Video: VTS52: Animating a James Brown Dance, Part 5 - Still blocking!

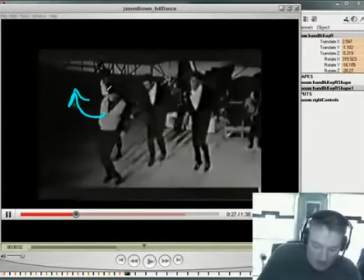It doesn't swing across like this, but he keeps it down here. That way he can kind of kick it out at the end.
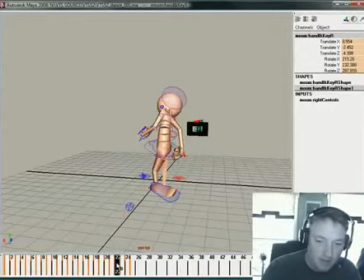So, you know, there's an element of that that I actually kind of like. So I think what I'm going to do is maybe try and capture that. Get that arm down there and kind of hide it in the silhouette. Keep that elbow tucked in.
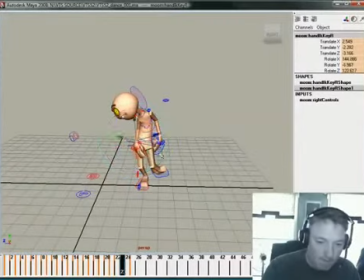And again, keep this hidden down here in the silhouette so it's not sticking out.
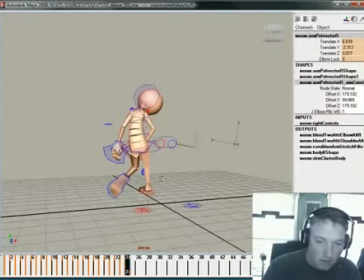Again, keep the elbow kind of tucked in a little bit.
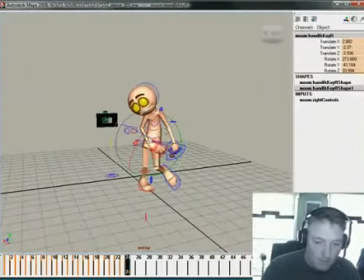Alright. Hands down there, coming around. And then here, again, it's going to be over to the side.
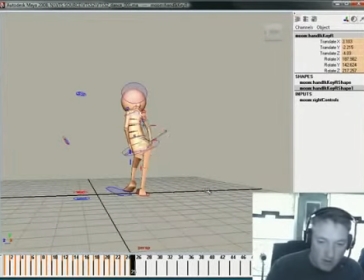He kind of spins around and through it.
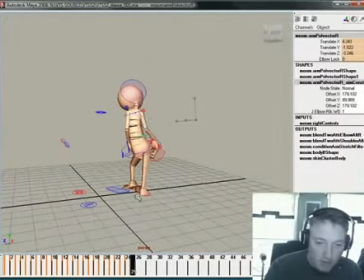And get their elbow back where it belongs. Again, keep the silhouette pretty tight right there.
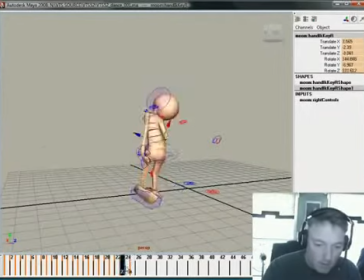And in this moment, maybe it just comes forward just a little bit more.
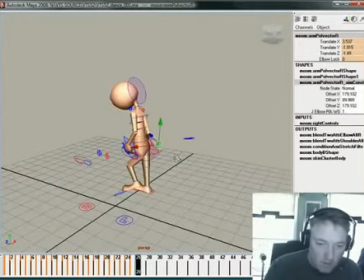The elbow kind of follows through just a little bit. And then boom, right here, he kind of kicks it up.
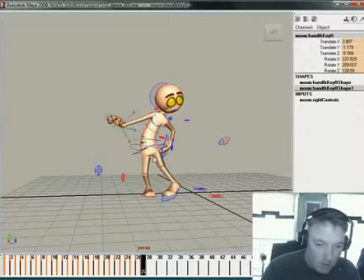So you get this nice fluid sort of deal right here. There you go.
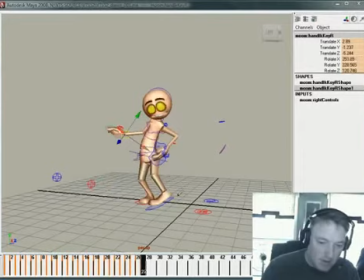So you get a little bing. As the heel comes out, the knees swing in, the hand picks up, and the body reverses. It's a really nice accent. Bam. So from right about here is where we could probably do our cut, somewhere in this range.
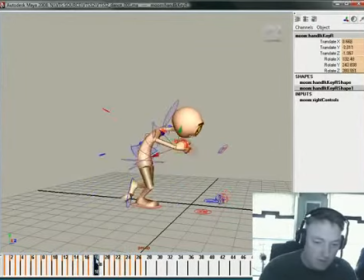Because all this stuff looks like junk from this angle, because it's a different. I built it for a different camera view. So we could probably switch out on 23.
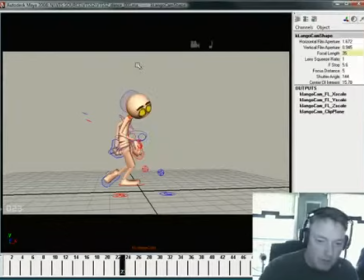So let me go ahead and come back here and select my camera and change all this stuff so that the new.
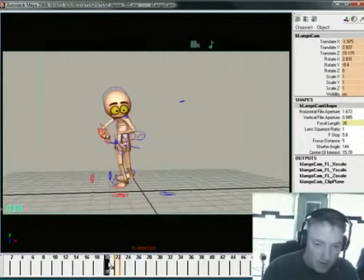There we go. All right, so he slides back, spins, boom.
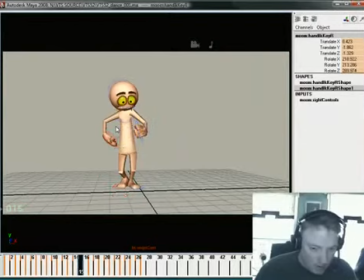And let me hide all this. Let's see what this looks like. So he does his little knee wobble, kick, slides back on the shuffle, drops, kicks his left foot back there to place, pops up on the counter rotation, starts his spin in the middle of the spin,
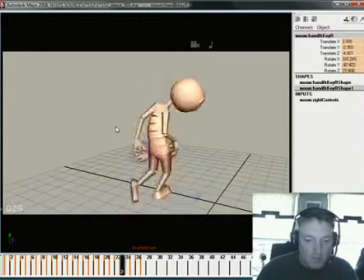comes out of it, holds and pops out. Bam. Maybe what we'll do is we'll hold this one frame longer.
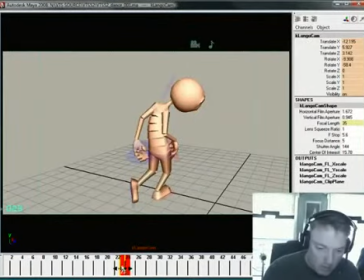Because the amount he was shifting from side to side, when we picked him up, he was over here a little bit more. And so the amount of his popping here from even that's probably, that might be a bit much.
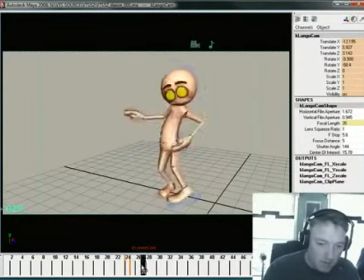What's it look like if we can kind of pick it up? Yeah, the spin almost feels like it's over. We're losing some of it right here. So this is one of those moments again. I'm going to guess that the camera is right around here, and I'm just going to work from the camera view from now on, or as much as possible.
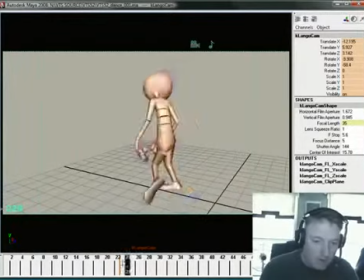My little section here, working from the perspective view, because he's spinning around in 360 degrees and stuff, I had to kind of use that a little bit more than I like.
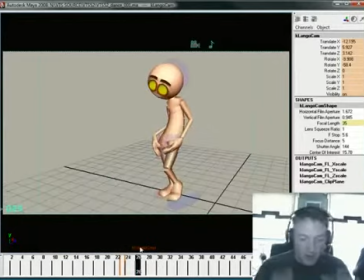But I'm gonna kind of work with this for now, and then I'll lock down the specific camera view a little bit later. Bam. Bam. All right, took us a couple of videos to get through this spin, but you know,